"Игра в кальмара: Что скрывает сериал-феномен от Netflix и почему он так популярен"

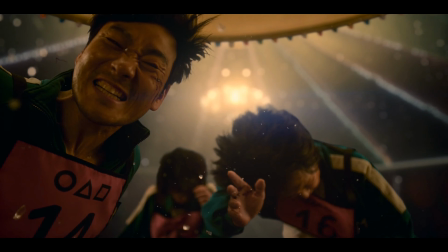[0:05]
Зачем нам очередная история про игру на выживание, когда уже давно есть голодные игры и королевская битва?
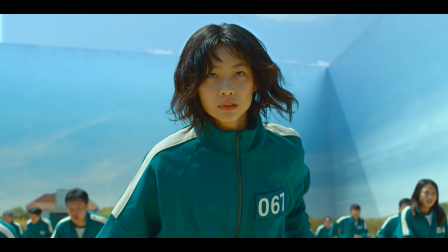[0:10]
Чем игра в кальмара так зацепила зрителей по всему миру, что теперь рискует стать самым популярным сериалом на Netflix?
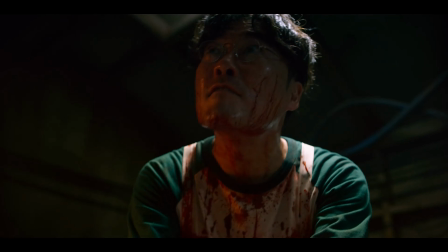[0:16]
И в конце видео мы поговорим о том, почему все-таки мы получили именно такой конец истории.
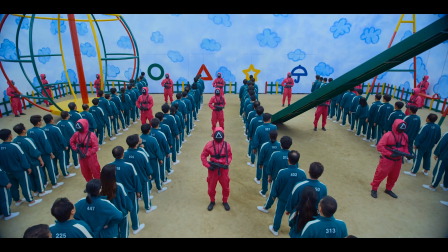[0:21]
Игра в кальмара поначалу даже выглядит как-то несерьезно. Игровая площадка с облачками, нарисованными на стенах и огромными горками,
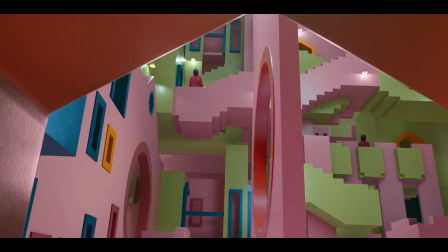[0:28]
охранники в розовых костюмчиках, да и вообще вся атмосфера детского соревнования настраивает больше на комедийный лад.
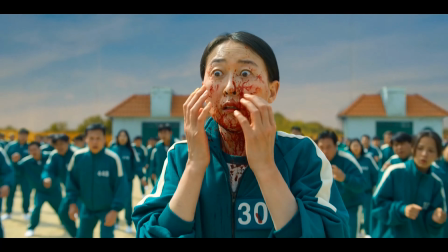[0:33]
Но это до тех пор, пока не стартует первое соревнование. Первая серия точно дает понять, что нас ждет нечто брутальное.
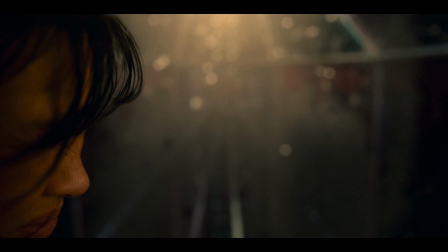Ну и конечно, одними кровью и кишками сейчас никого не удивишь. И здесь у сериала есть реально много других достоинств, которые стоит рассмотреть получше, чтобы понять, как снят этот сериал-феномен. Меня зовут Психопат, и сейчас мы поговорим об этом подробнее. Коротко расскажу, о чем сериал для тех, кто его не смотрел.
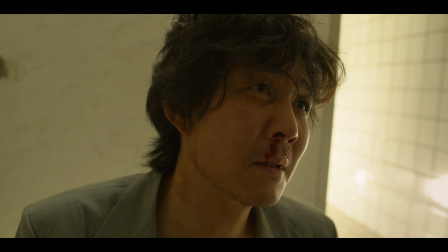[1:05]
Сериал рассказывает о нескольких главных героях, живущих где-то снизу социальной лестницы. Кстати, о лестнице.
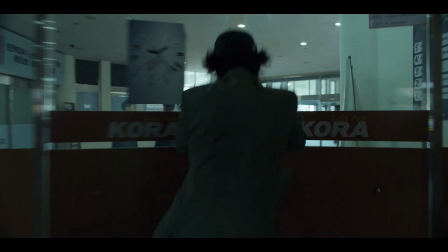[1:11]
Недавно на канале вышел мой разбор фильма «Лестница Якова». Советую его заценить. Огромные денежные долги, разборки с коллекторами, неудача в личной жизни и прочее.
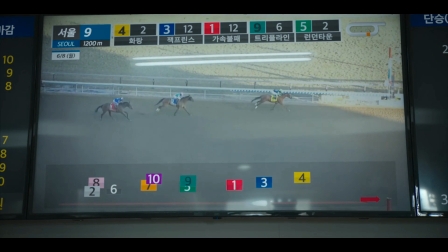[1:19]
Для таких людей участие в игре с огромным денежным выигрышем – большая удача. Так что их набирает социалов 456 человек.
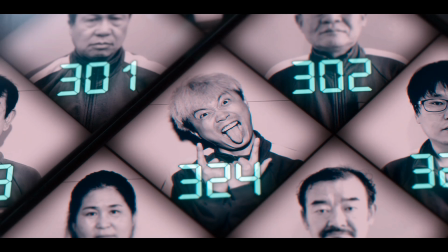[1:26]
Но только они еще не знают, что проиграть в этой игре означает погибнуть.
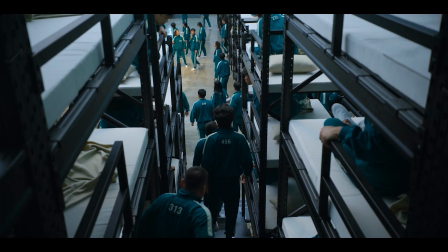[1:29]
Начнем с того, что подобные истории про игры на выживание это, мягко говоря, тема не новая, несмотря на это достаточно популярная, но не в кино, а в манге. В 2007 году режиссер и сценарист сериала Хван Дон Хёк завершил работу над своим дебютным фильмом, получившим умеренное признание.
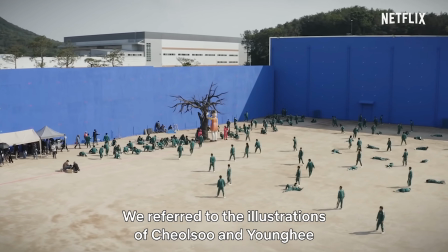[1:44]
Он стал думать о своем следующем проекте и в это время часто заходил в магазины манги.
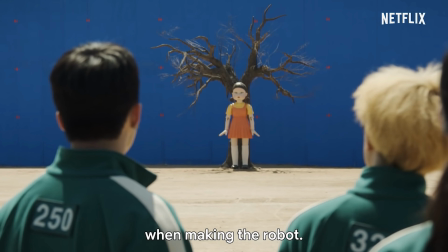[1:49]
Со временем он обнаружил, что история о выживании в смертельных играх сейчас достаточно популярна, поэтому он решил взяться за разработку игры в кальмары в виде полнометражного фильма.
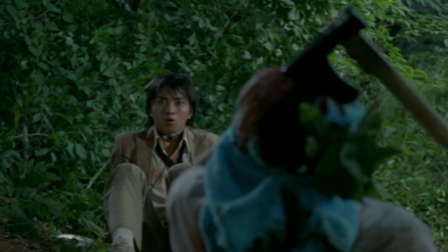[1:57]
И к 2009 году закончил работу над сценарием. Несмотря на то, что уже в 1999 году японская жестокая королевская битва
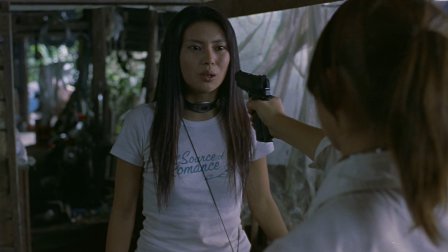[2:05]
завоевала немалую популярность и быстро переросла в успешный фильм и 15 томов манги,
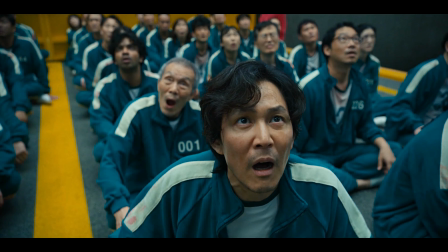[2:10]
инвесторы в Южной Корее считали, что в стране пока не готовы к чему-то подобному. Они не были готовы выделить деньги на такой брутальный и необычный проект.
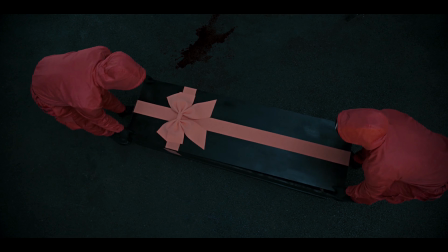[2:18]
Поэтому игру в кальмара пришлось отложить в долгий ящик.
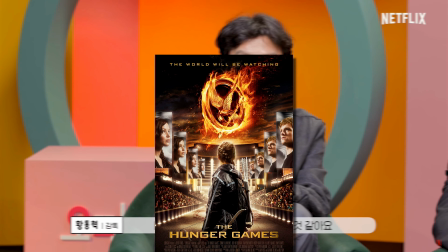[2:21]
А пока Хван Дон Хёк занимался другими проектами, в мировом кинематографе прогремели дико популярные голодные игры, Сюжет которых слишком нагло был списан с королевской битвы.
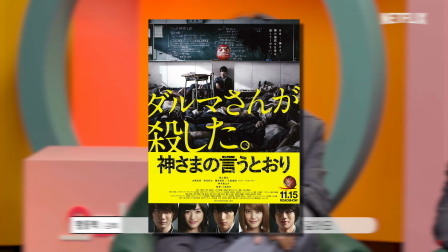[2:30]
А также и в Японии вышла еще одна игра на выживание. Страшная воля богов от японского режиссера-трудоголика Токасимейки.
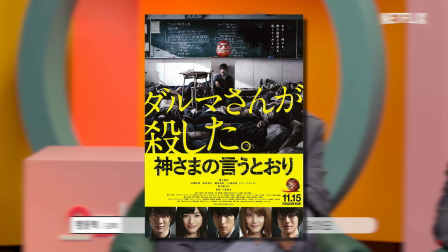[2:37]
Не удивлюсь, если окажется, что фильмы одноименной манго неслабо повлияли на игру в кальмара.
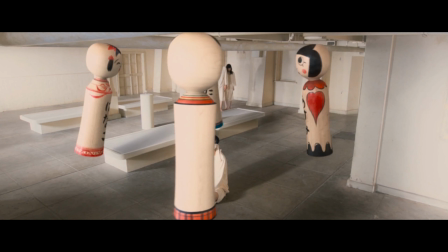[2:41]
Тут тебе и четкое разделение на игры, они же этапы, которые проходят герои, в течение которых постепенно меняются.
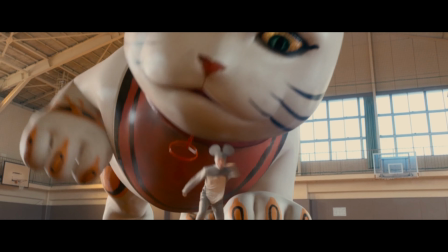[2:47]
Где-то забавный дизайн и полная несерьезность этих игр. А также прям беспощадная жестокость.
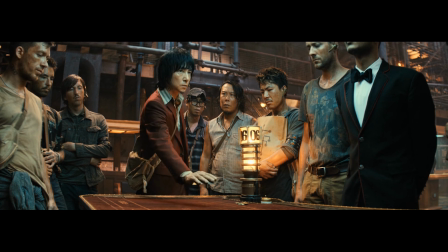[2:53]
Также в 2018 году вышел отличный китайский фильм «Планета зверей»,
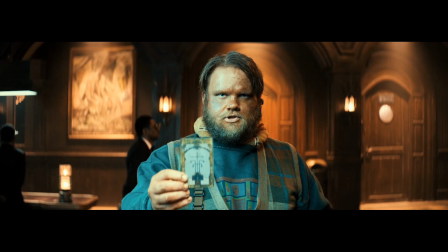[2:57]
где обманутый и задолжавший кучу денег главный герой отправляется на таинственный корабль, где будет играть не на жизнь, а на смерть. Очень похоже на сюжет игры в кальмара, не так ли? Как говорил режиссер сериала, вдохновился на создание игры в кальмара он именно мангой.
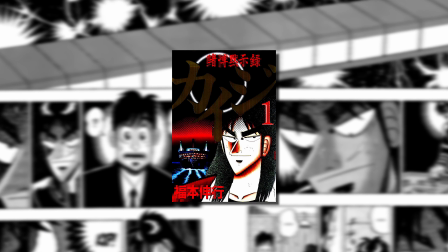[3:10]
Не удивлюсь, если в первую очередь мангой Кайдзи, на которой основана планета зверей.
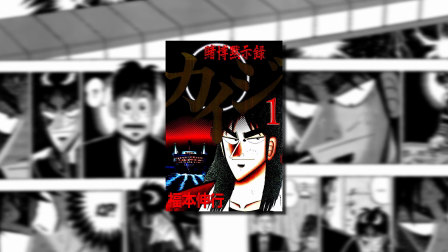[3:14]
Кайдзи как раз и рассказывает о задолжавшем кучу денег азартном игроке, для которого смертельная игра оказывается последним шансом. Ну а заглянем же немного вперед и сразу скажу, что за появление сериала в том виде, в котором все его полюбили, нужно благодарить Netflix, который продолжает поддерживать амбициозные и необычные проекты и давать творческую свободу авторам. Собственно, по словам самого режиссера сериала, у него как раз не было никаких ограничений и, надо сказать, он действительно разгулялся, создавая свои гигантские игровые площадки и локации между ними, напоминающие огромные игровые комнаты.
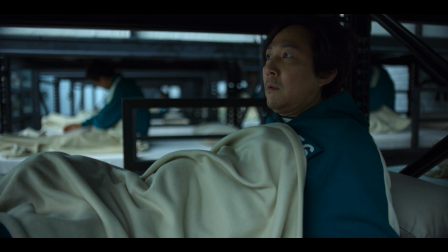[3:47]
Собственно, о них давайте и поговорим. Основной задачей дизайна локации было вызвать у зрителей и персонажей чувство ностальгии.
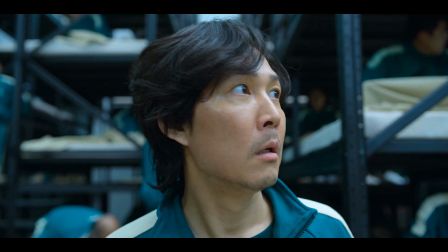[3:55]
Поэтому, начиная с комнаты отдыха, было решено делать все, чтобы вызвать воспоминания о детстве.
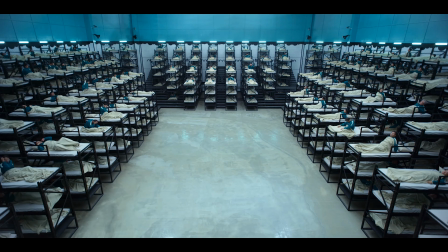[3:59]
Когда нам первый раз показывают место, в котором живут все персонажи между играми, сразу бросаются в глаза их многоярусные кровати.
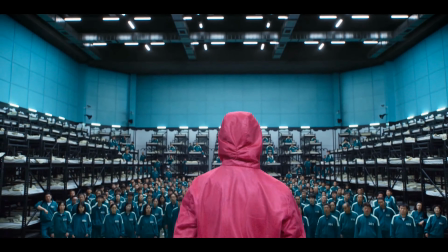[4:05]
Это явно сделано для того, чтобы напомнить о детстве тем, кто жил с братьями и сестрами, или тем, кто когда-то бывал в детских лагерях.
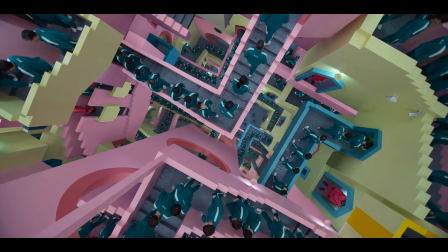[4:12]
Переход между локациями похож на какую-то детскую игровую комнату со своей красочностью и ощущением мягкости.
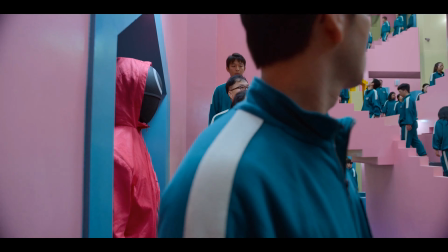[4:18]
Сразу кажется, будто стены сделаны из какого-нибудь мягкого материала, но в действительности они чертовски твердые.
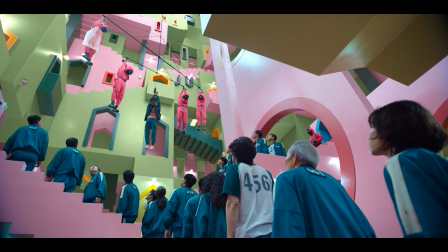[4:23]
Так же, как и кажущиеся детскими игры, на самом деле смертельно и, главное, беспощадно.
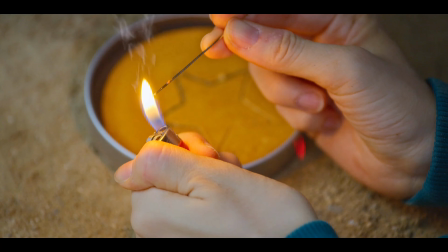[4:29]
Контраст. Это то, чем цепляет сериал зрителя. Игрокам предстоит пройти через шесть игр, каждый из которых является детской, и в каждую из которых все участники когда-то играли.
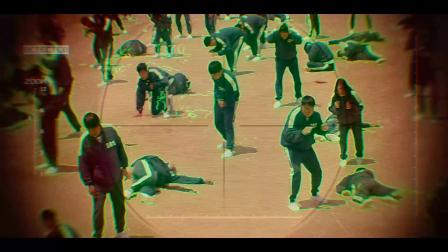[4:38]
Поэтому дизайн игровых площадок был выполнен в соответствующем стиле. Это буквально игровые площадки, но только для больших детей.
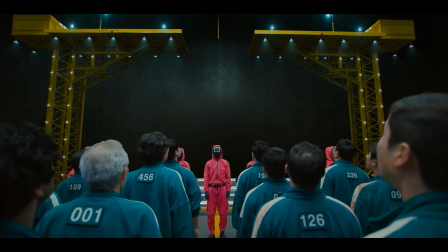[4:44]
Впрочем, так бывает не всегда. В одной из игр это нечто очень похожее на строительную площадку, думаю, потому что многие дети также и в таких местах любили зависать.
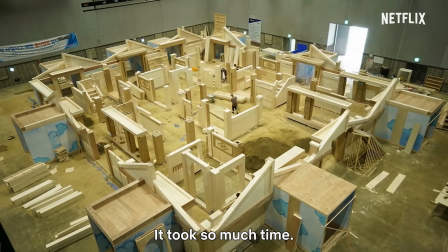[4:52]
Я, по крайней мере, в детстве по стройкам лазил. Также для другой игры был выстроен реалистичный и до мельчайших деталей проработанный корейский квартал 70-80-х годов,
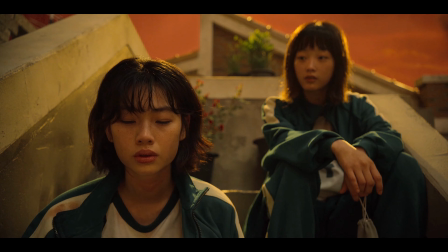[5:01]
который также дает персонажам на ностальгию, чему, кстати, способствует мягкое и теплое освещение.
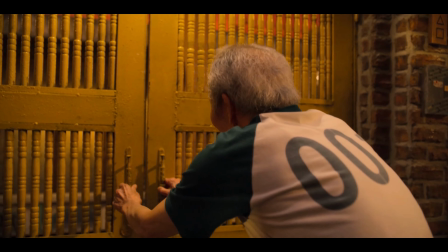[5:06]
Один из персонажей, больной дедушка, даже начинает думать, что где-то здесь находится его дом. Игры же, происходящие в этих локациях, сразу контрастируют с их дизайном.
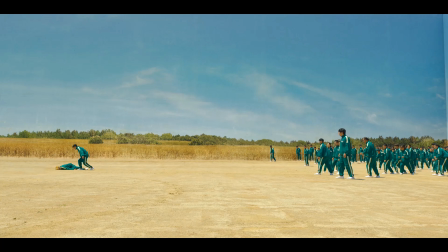[5:14]
Вспомнить хотя бы огромную куклу, поющую детскую песенку, но у которой при этом поворачивается не все тело, а одна голова, что довольно крипово, учитывая еще и суть игры.
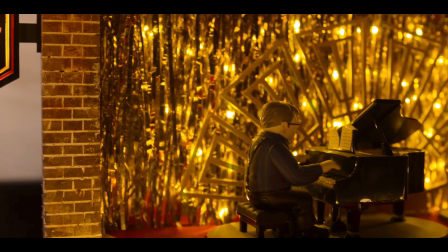[5:23]
Если продолжить говорить о музыке, то тут у нас не только детские песенки звучат, но и очень много классической музыки, что также неплохо контрастирует с происходящим.
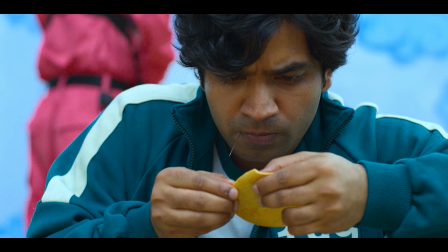[5:31]
В каждом раунде умирает куча народа и ставлю на то, что кто-то из них думал, что проигрыш сойдет ему с рук, потому что они все-таки находятся на детской площадке и где-то нутром чуют,
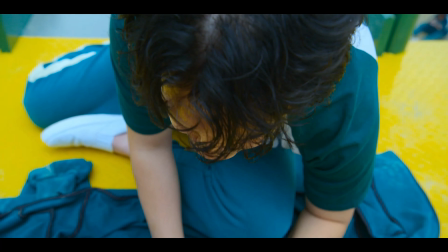[5:39]
что смогут отделаться щелбаном по лбу.
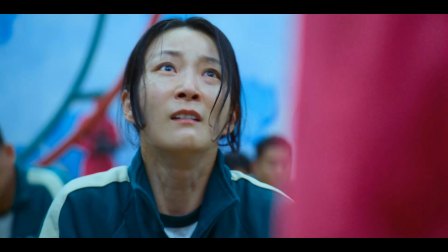[5:41]
Собственно, очень много раз после проигрыша люди умаляют надзирателей о пощаде, но безуспешно, потому что это не детские игры, это взрослая жизнь.
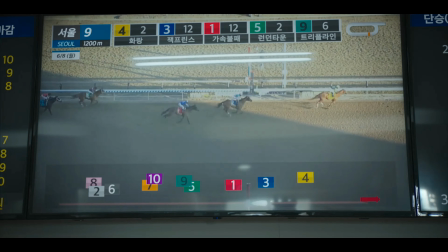[5:49]
На этом и строится вообще весь концепт соревнования. Все попавшие сюда люди проигрывают свои жизни на ставках или пытаются срезать углы, нарушая закон,
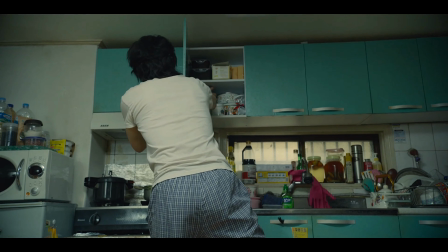[5:57]
а после чего не хотят встречать последствия, облезают в еще большие долги или воруют деньги у собственных родственников.
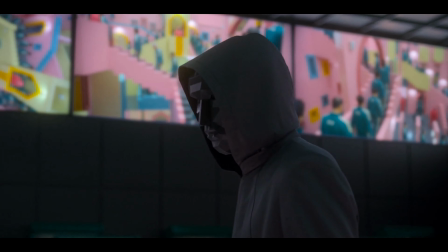[6:03]
Соответственно, эти большие дети постепенно учатся ответственности. Организаторы игры уверяют их в том, что в данной игре они все равны, и у всех равные шансы победить.
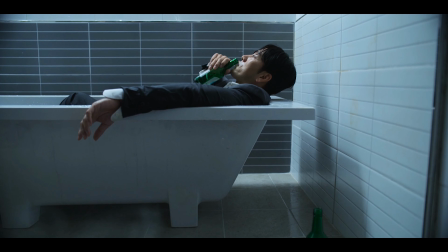[6:12]
Они прожили бесчестные жизни, но теперь, рискнув всем, что у них есть, заслужили шанс начать все заново здесь, в среде с равными условиями.
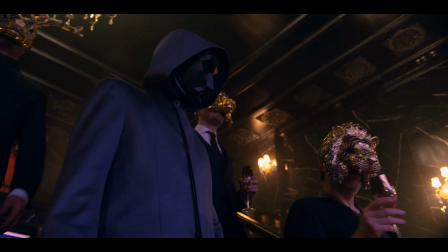[6:19]
Но так ли это?
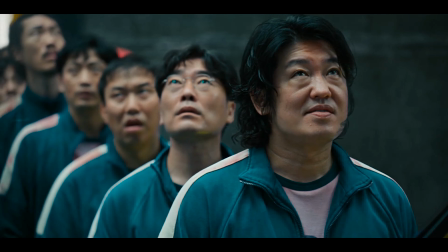[6:24]
Когда дело доходит до командных игр, неоднократно внимание акцентируется на том, что одни игроки считают других слабыми, и не хотят с ними играть.
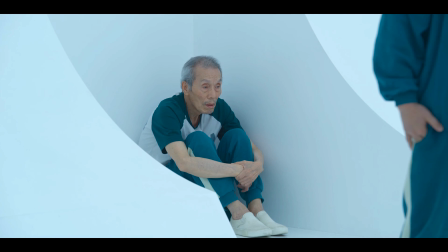[6:31]
Никто не хочет играть со стариком, с женщиной.
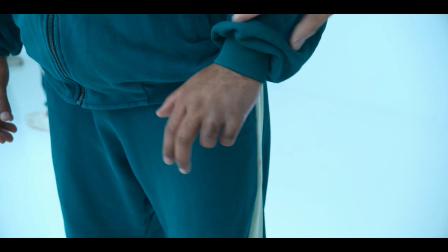[6:33]
Один персонаж говорит другому, чтобы тот спрятал свою травмированную руку, иначе тот, кто это увидит, посчитает его слабым и не захочет быть с ним в одной команде.
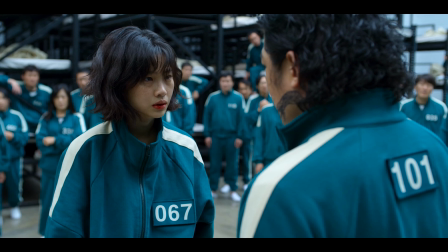[6:41]
К тому же, в сериале проиллюстрированы и проблемы неравенства по национальному признаку. Одну из героинь пару раз оскорбляют как раз таки потому, что она беженка из Северной Кореи.
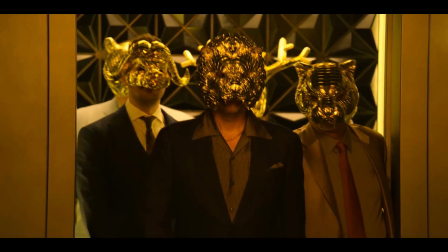[6:50]
И здесь надо обратить внимание на то, кем являются организаторы. Если без особых спойлеров, то это люди при деньгах, которые явно от шоу получают удовольствие.
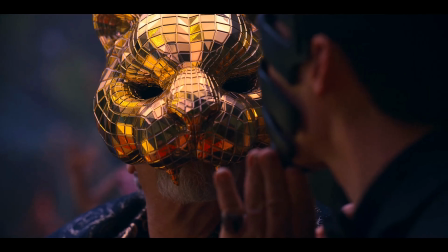[6:57]
Здесь у нас, конечно, еще и классовое неравенство. Поэтому очевидно, что все разговоры о том, что все игроки равны, чистая ложь,
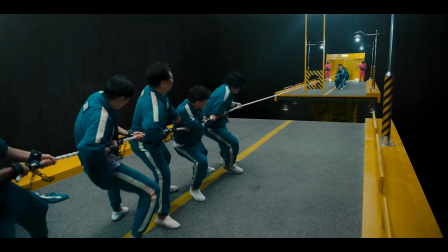[7:04]
потому что если дело доходит до соревнования с применением физической силы, то побеждает тот, у кого ее больше.
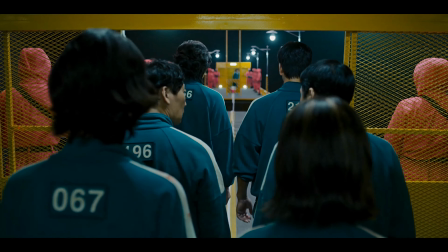[7:09]
Хотя в этом сериале это не всегда работает именно так. Сюжетные повороты порой реально очень интересны.
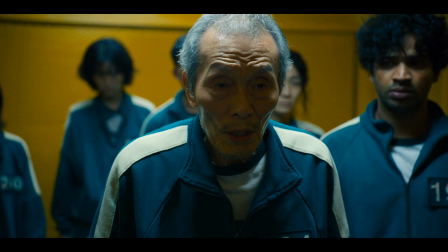[7:14]
Как, например, заведомо слабое звено старик, когда все очевидно обречены,
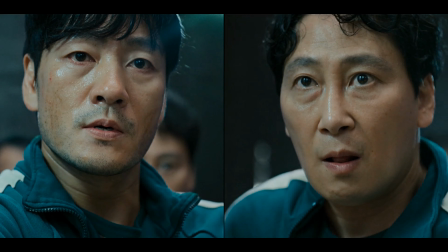[7:18]
исходя из своего жизненного опыта, предлагает отличную тактику, которая в итоге спасет жизни других персонажей.
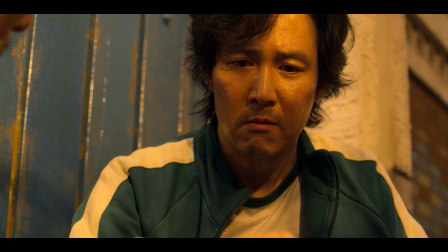[7:24]
И вообще, каждая игра это американские горки настроений, на которых ты вообще не угадаешь, что дальше произойдет. Да, все вышеперечисленное стало залогом отличного удержания аудитории и, соответственно, популярности сериала. Также важным фактором было и то, как были созданы персонажи. Они были прописаны очень понятными и живыми. Важную роль сыграла и потрясающая рекламная кампания. А если вы хотите, чтобы мой канал был также популярен, то, пожалуйста, поставьте этому ролику лайк и подпишитесь.
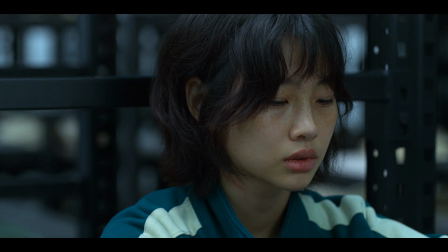[7:51]
Спасибо. Актёры и персонажи. В сериале есть несколько главных основных персонажей, истории которых постепенно очень хорошо раскрываются.
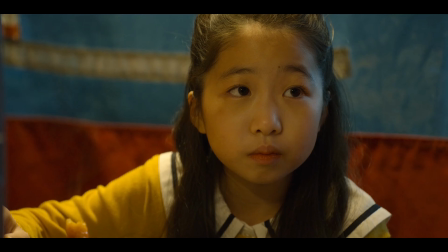[7:59]
А мотивации в целом просты и понятны. Неудачливый отец и безработный игроман, живущий на деньги своей матери.
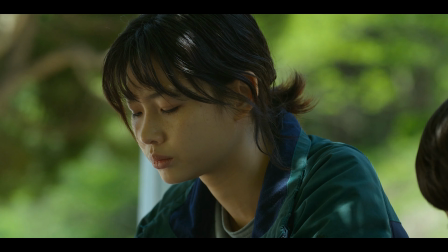[8:04]
Замкнутый умный финансист, обманывающий своих клиентов. Воровка и преступница, пытающаяся вывести свою мать из Северной Кореи, обратно забрать из детдома.
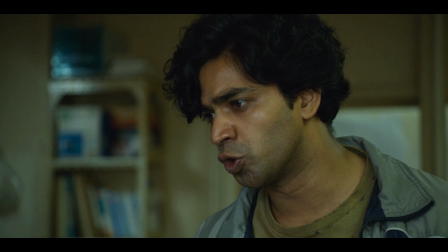[8:12]
Старик с опухолью мозга. Пакистанец, приехавший на заработки, но оказавшийся в очень сложной ситуации.
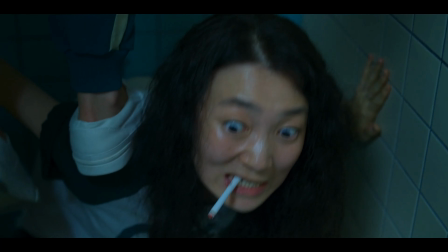[8:17]
А также жестокий бандит и взбалмошная орущая проныра.